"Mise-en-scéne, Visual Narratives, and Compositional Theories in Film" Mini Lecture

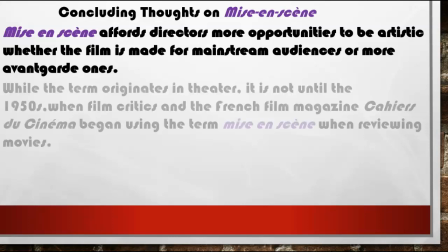488s
As they're kind of, conveying a mainstream story, right? Or I should say, like a visual story, right?
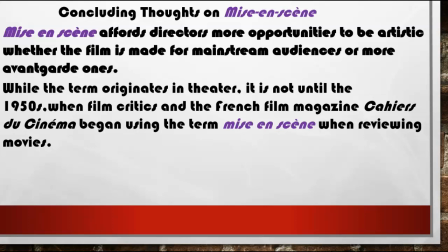495s
While the term originates in theater, it's not until the 1950s when film critics and the French film magazine, I'm gonna probably butcher this one, Cogère du Cinéma, began using the term mise-en-scène when reviewing movies,
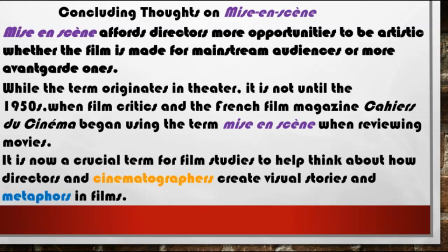507s
right? It is now a crucial term for film studies to help think about how directors and cinematographers create visual stories and metaphors in film.
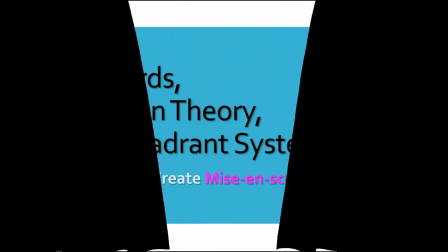515s
All right, and it's done by these kind of photographic techniques that,
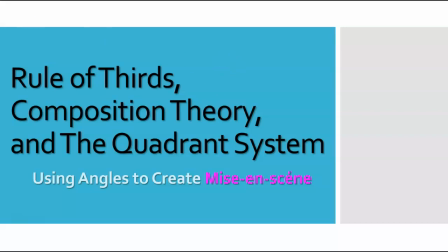521s
again, most film people, take from, or these terms maybe originate from photography and used, of course, in film. So we're talking about the rule of thirds, we're talking about composition theory, and we're talking about the quadrant system.
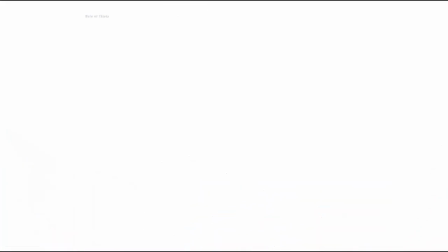533s
And so when we get to these, so again, you might be aware of the rule of thirds, but again,
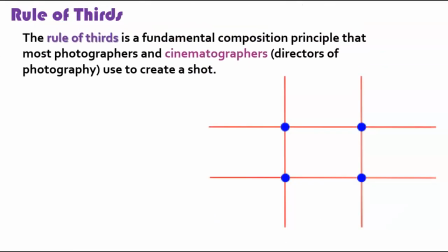538s
2000 level class, so I like to go over, especially if anyone's art major, you probably already know this since you were very, very young. But the rule of thirds is a fundamental compositional principle that most photographers and cinematographers, again, directors of photography, use to create a shot.
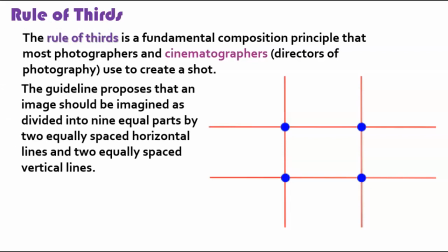553s
The guideline proposes that an image should be imagined as divided into 9 equal parts by 2 equally spaced horizontal lines and 2 equally spaced vertical lines, such as we see here, right?
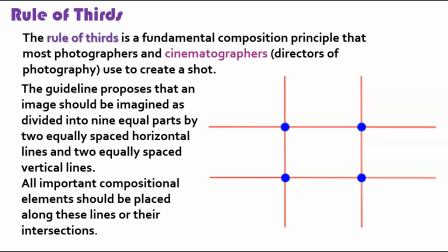565s
So all important compositional elements should be placed along those lines or their intersections. And most cameras, phones, and all that today already have this. So, if you ever wondered why, this is why, right?
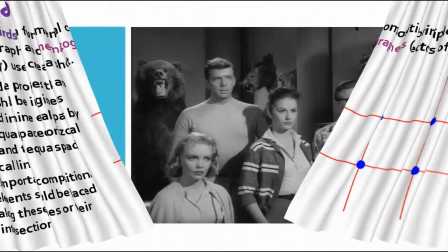576s
The rule of thirds is, again, just kind of a foundational way of
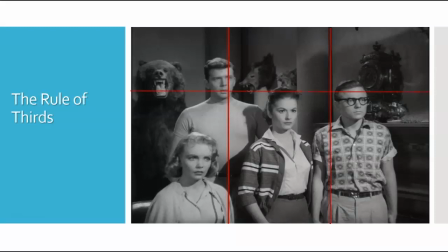581s
presenting visuals in a very interesting and pleasing way, right? So when we use the rule of thirds, right, this is a good shot. Again, it's focusing on our main characters, and just look at how they're placed within the frame itself, right? And then of course all the kind of, again, symbol with the dead animals, and we could talk about the mise-en-scène too, right?
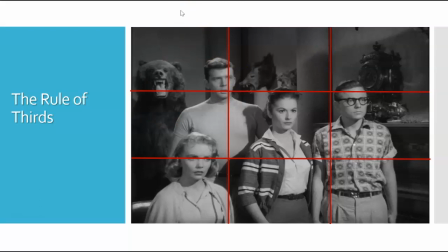601s
To echo the death, and all that they're struggling against, but or that they themselves could become like the victims, right? But again, it's just an interesting way where we have our one character who's not even like the super main character, right, in the center, but then just surrounded, right, by our other characters, right,
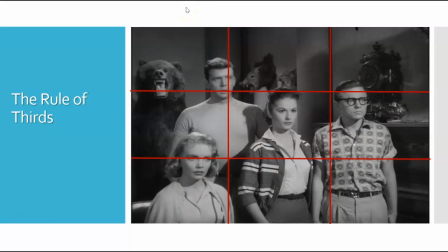618s
in different positions, and it just creates a more pleasing shot, right? And so that's what it's really just used for, to just kind of create,
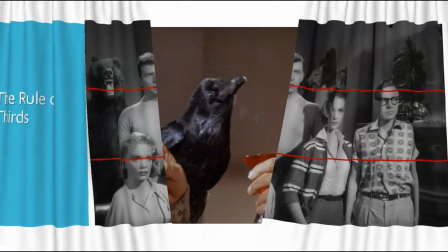626s
some element of uniqueness, right, when we get into um, visual storytelling.
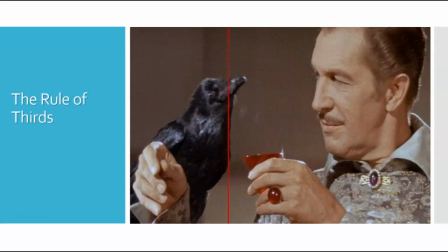633s
Same thing with the rule of thirds, right? Notice here, this is a great example, right? We have our characters not really in the center, right, at all, right? We have our character here, Vincent Price, right, Craven, with the Raven, right? But they're not centered, right? There's actually like almost nothing centered, right?
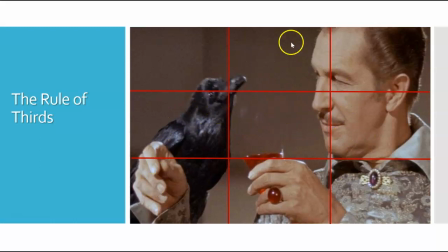650s
So it's just a way to kind of create a good kind of compositional element to the
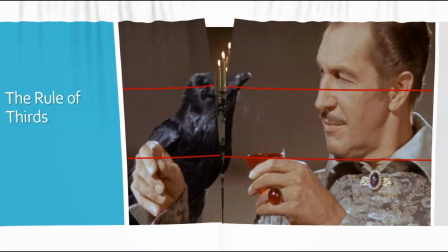657s
shot without it being any kind of redundant or kind of boring shot.
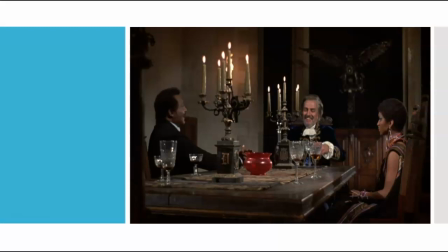663s
Same thing here, right? Look at our main character, right? Blackula. It's all the way to the left of the shot, right? Again, same thing. We have Dracula in the middle, right? The evil one. But it's just, and again, we can talk about Mise-en-scène, right? The separation, right? How he's literally going to separate them, right? Soon, and foreshadowing.
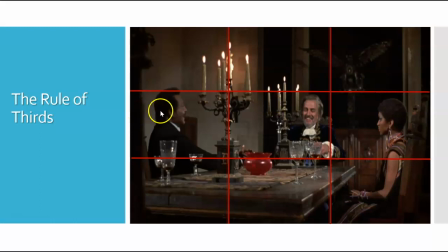679s
But it's just a nice way of just creating, interesting equality with the eye lines, but also, kind of metaphoric separations of the kind of placement of our actors.
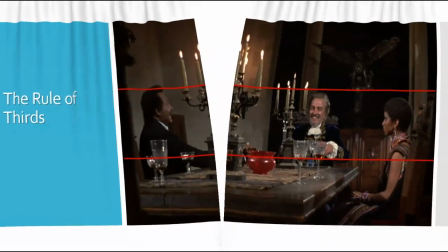692s
And so again, just kind of simple techniques that photographers and cinematographers use to just create kind of more interesting and dynamic shots.
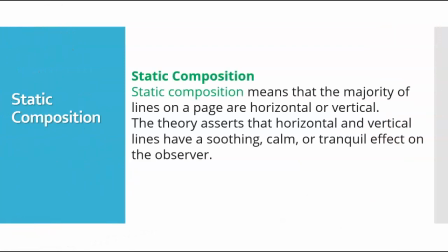702s
Static composition is another way, right, that you could create, again, a visual story. So these shots use the majority of lines on the page, horizontal, vertical, right? And the theory asserts that horizontal and vertical lines are soothing, calming, tranquil, right?
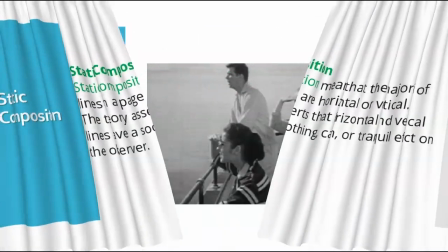716s
And they have that effect on the observer. And so if we look at just kind of ideas here, where it's very static, right?
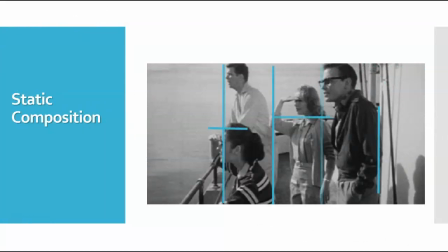723s
It's very, the horror hasn't happened yet. They're maybe looking towards it, but they themselves don't feel the horror yet.
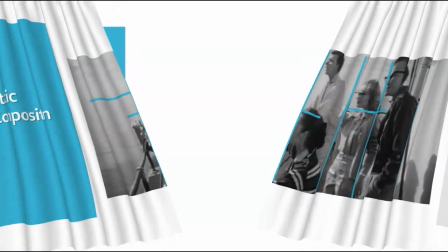729s
So we just had this kind of static, very kind of rigid composition.